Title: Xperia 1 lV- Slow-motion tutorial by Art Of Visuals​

what's up guys DJ here with Art of Visuals and today we're going to be talking about how to get epic slow motion on your
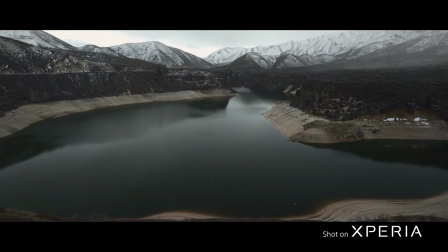Xperia phone and then we're going to be giving you guys some tips some tricks and some of the best settings that you can use to get epic slow motion on your own Xperia phone first things first setting up your Xperia for shooting 4k 120 slow-mo so what you'll do
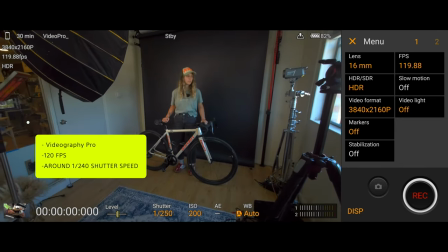is use Videography Pro to set your frame rate to 120 frames per second and your shutter speed to around 1 over 240.
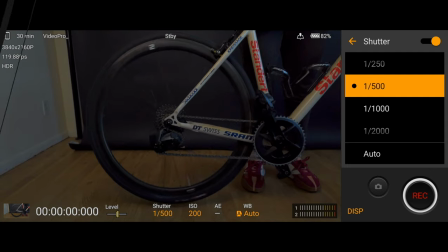So if you don't know how to set up your shutter speed and your frame rate and all of that stuff, a good rule of thumb is to take whatever your frame rate is and to double it to get your shutter speed. So if your frame rate is 120 frames per second, then your shutter speed should be around 1 over 240.
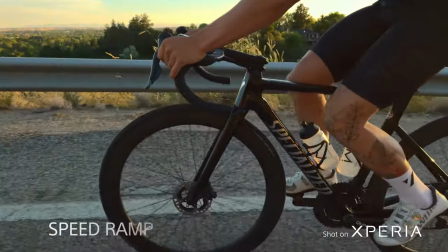A really nice way to add some emphasis onto your slow motion is to do it's called speed ramping.
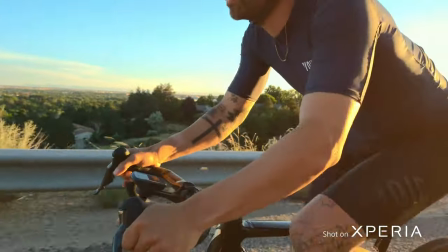So speed ramping is showing your footage at normal speed or a little bit sped up and then only slowing down the portion of the video that you want to emphasize. So at the height of the action, then you cut to slow-mo. Another great way to emphasize your slow motion footage is to add sound effects in post. Shooting things that move really fast is the best way to get epic slow motion.
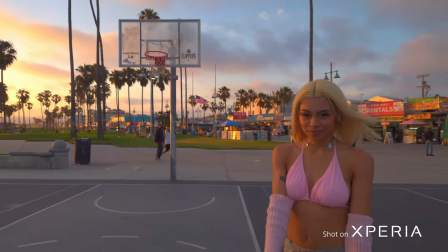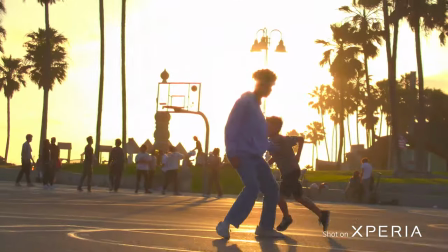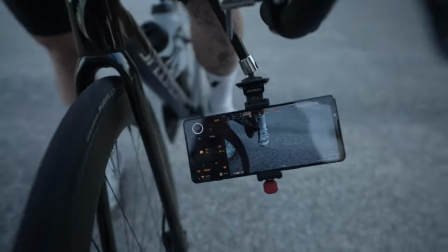Get to know your focal length. So one of the best ways to add really interesting effects to your videos is to understand all of your different focal links that you have on your Xperia phone.
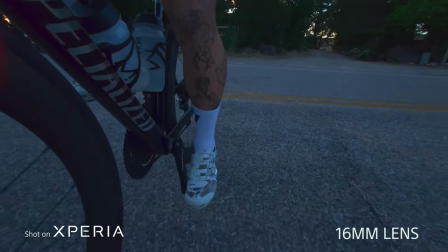So something like a 16mm looks really good when it's close up to whatever the subject is.
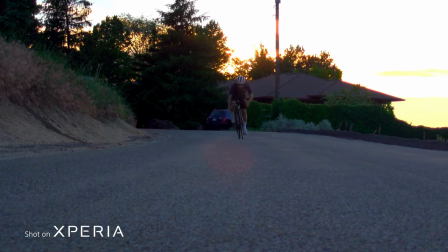It really lets you capture everything that's in the frame.
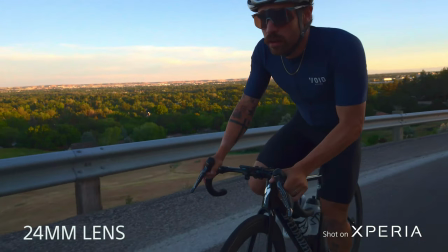A 24mm lets you get a little bit further away from your subject and allows you to focus on the subject with a little bit of the background for context.
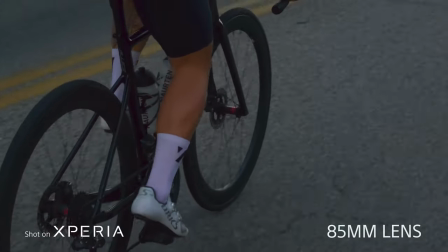And then an 85mm allows you to really zoom in and see close up on whatever the fast-moving subject is.
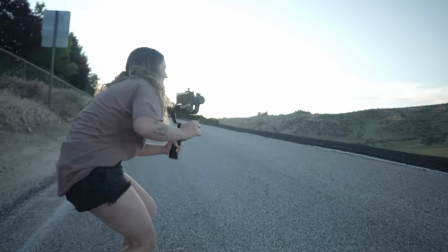Sometimes it can be really dangerous getting up close to fast-moving subjects like cars or bikes or anything that could hurt you So
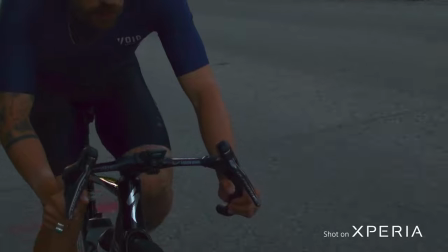that's where the 85 comes in and is a great alternative to a wider lens So you can really punch in on whatever the action is So there's a few tools
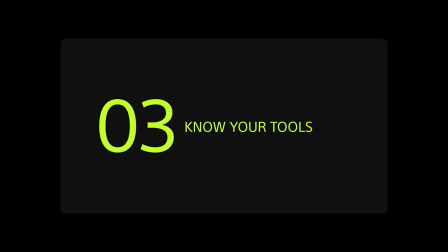that will make your life so much easier when you're shooting slow motion The first one is an ND filter.
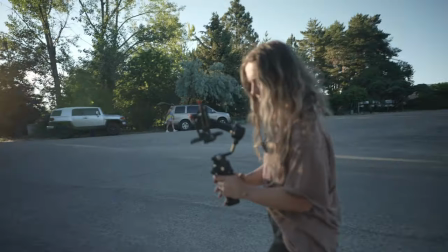You can think of an ND filter like sunglasses for your camera It's gonna make shooting with the 180-degree shutter roll a lot easier
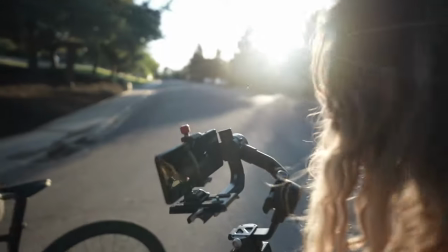because instead of having to up your shutter speed or your frame rate to get the shot darker you can just twist this and dial it in. Okay so the next piece of gear that I always take on shoes with me is a friction arm and super clamps.
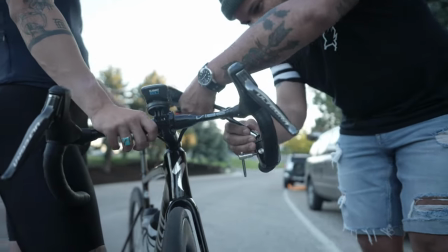This is really great because you can connect these to just about anything, tripods, c-stands, even a bike, and then you can connect the phone to the other end and you can get stable footage just about anywhere. Another piece of gear that's going to be really great for getting cinematic slow-motion footage is going to be a gimbal.
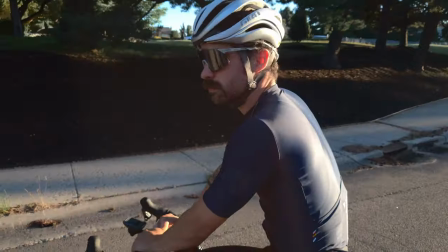So this is a Ronin, and we have used it on just about every Xperia shoot that we've done. It really adds a ton of production value to your shoots. So now we're going to talk about post-processing.
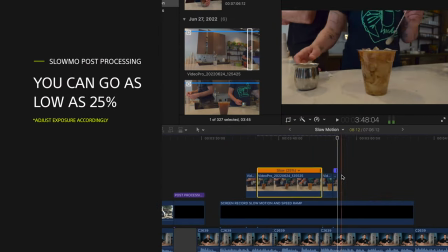When you're post-processing 120 frames per second slow-motion footage, you can slow it down to about 25% without it looking wonky.
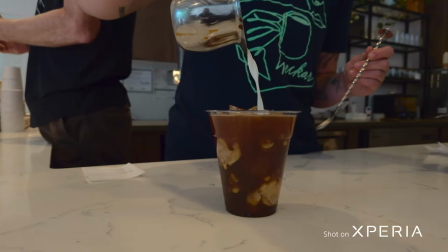Any more than that, and it'll start to get choppy faster than that is okay typically and a trick that we hit on before is to do something called
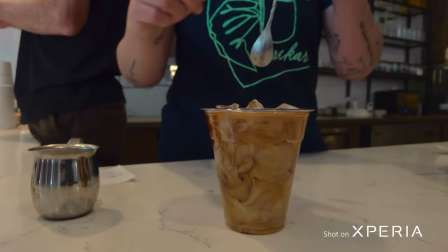speed ramping where you speed up the footage or leave it normal speed and then slow it down drastically for effect this emphasizes the slow motion and makes it look slower than normal so if you slow the video down more than 25% typically it's gonna look really choppy
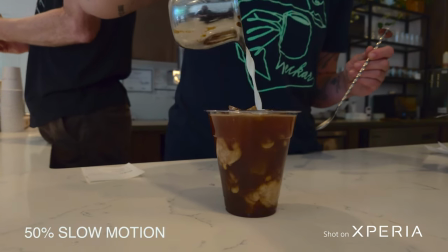faster than that is usually okay I usually will do about 50% speed on 120 frames per second slow-mo and it still looks good.
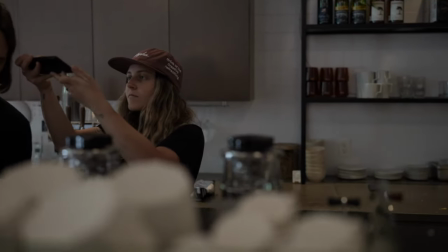Get experimental. One of the best parts of trying out a camera is just experimenting and having fun.
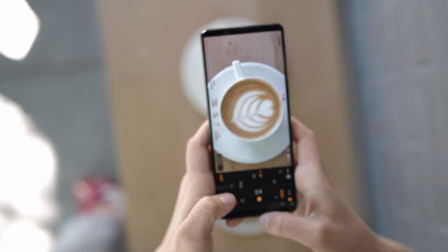So like anything slow motion is just another tool in your arsenal for better storytelling.
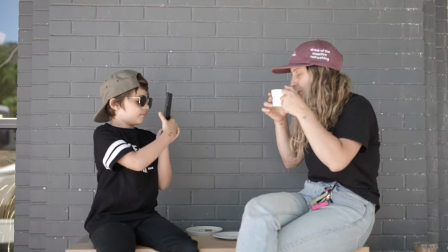So the coolest thing in my opinion about the Xperia is you can take it everywhere with you.